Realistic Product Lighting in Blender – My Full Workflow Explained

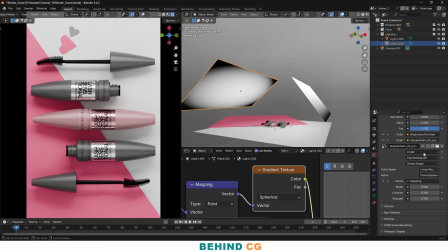[8:14]
Most of the time I mostly use two lights and one HDRI to keep the scene as simple as possible.
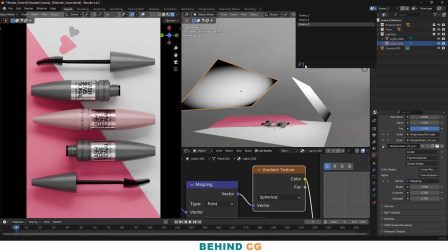[8:23]
Now let's jump to the third scene, which is the same again,
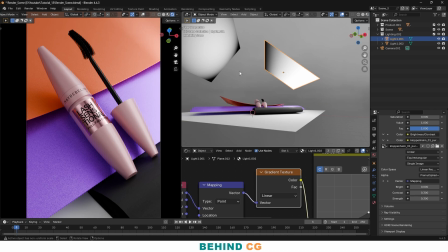[8:29]
the same gradient, linear gradient type, the same spherical gradient type. I just changed the location and rotation for both, and you can see how it affects the overall scene.
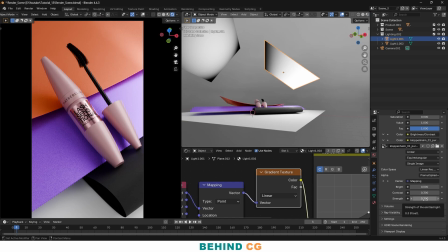[8:41]
The same for this one, I keep the HDRI to 0.3. basically the HDRI value is the same for all the three scenes. Just the changes between these is the scene setup and the lighting position and rotation.
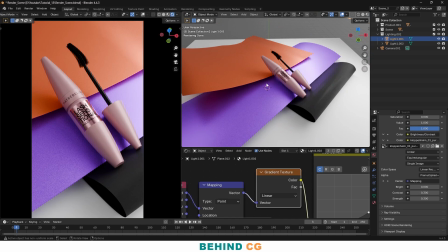[8:57]
Let me show you. I created these three paper type materials.
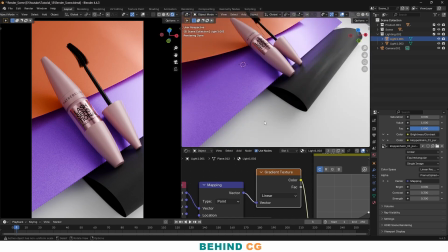[9:01]
You can see, and these are the same materials I used for the paper, but for this I just enable
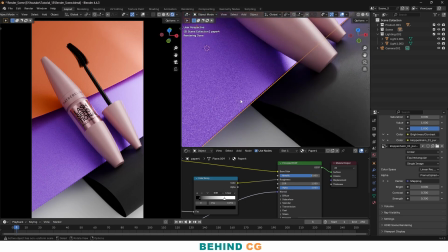[9:09]
metallic value to give this a little shiny effect. And for this I just mixed two color nodes, as you can see, this one and this one.
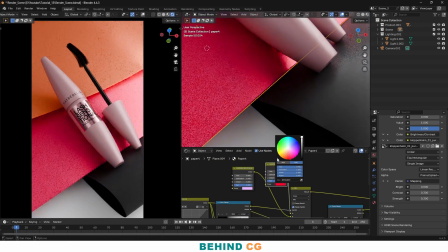[9:22]
You can change the values for this. You can see it here and like this.
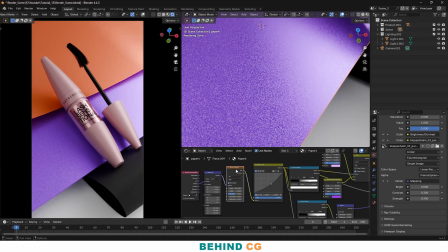[9:28]
So this is the material setup, the same noise setup I have shown in the previous render. This is the same node setup for all the paper material. Just I changed the metallic values and the color, and mixed two extra color nodes to this.
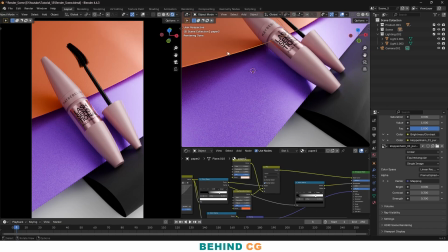[9:47]
I applied the same material to this one and this one.
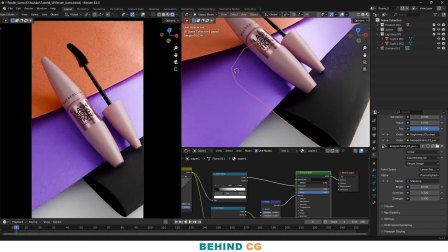[9:50]
But for this one, I just disable the metallic values because I do not need this anymore for this.
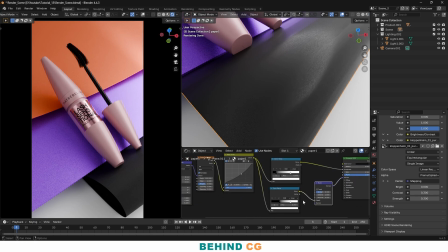[9:57]
And for the bump value, I just connect the same noise to the bump and control the values with the color ramp.
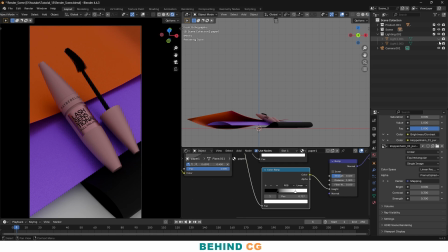[10:09]
Just let me disable both of the light and let me show how it affects the overall scene. First of all, I will enable the light one, as you can see.
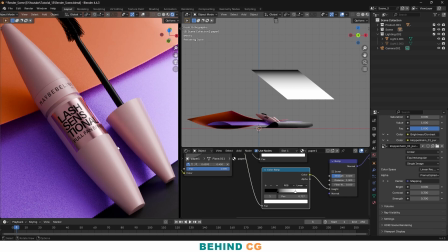[10:18]
And this makes a big highlight on the product from this side.
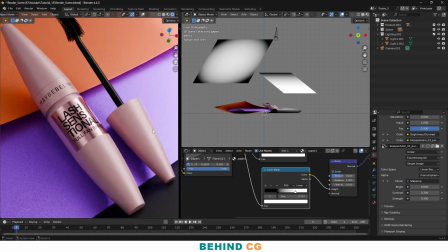[10:25]
And if I again enable the second one, this work as a fill light.
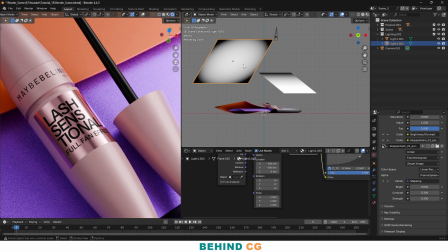[10:31]
Again, if you do not want this, you can just create a simple plan and put it over here.
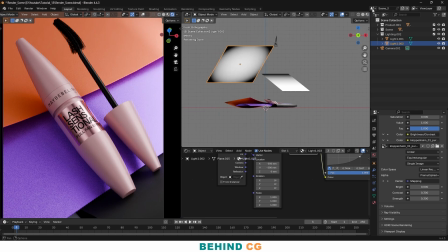[10:37]
So this was the overall scene. Basically, these all the three scenes are
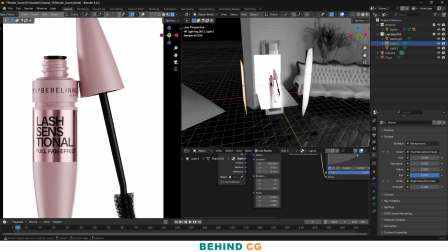[10:46]
almost similar in lighting,
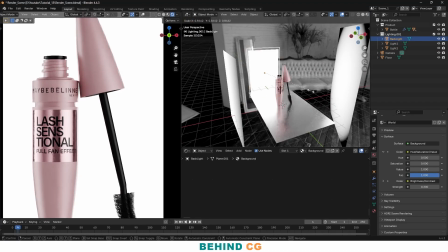[10:49]
and just this one is a little different because we added an extra light in the back to create this white background look.
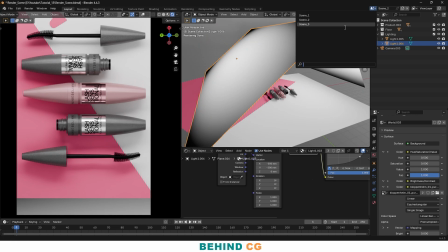[10:58]
The second, the same two lighting setup. The third one, the same two lighting setup.
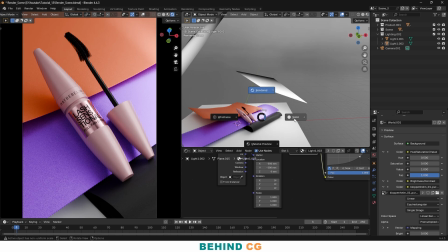[11:03]
This is a very simple scene I created inside Blender. So guys, this was the overall result of the video.
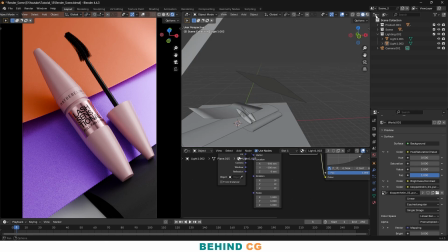[11:08]
Let me know in the comment section if you have any questions.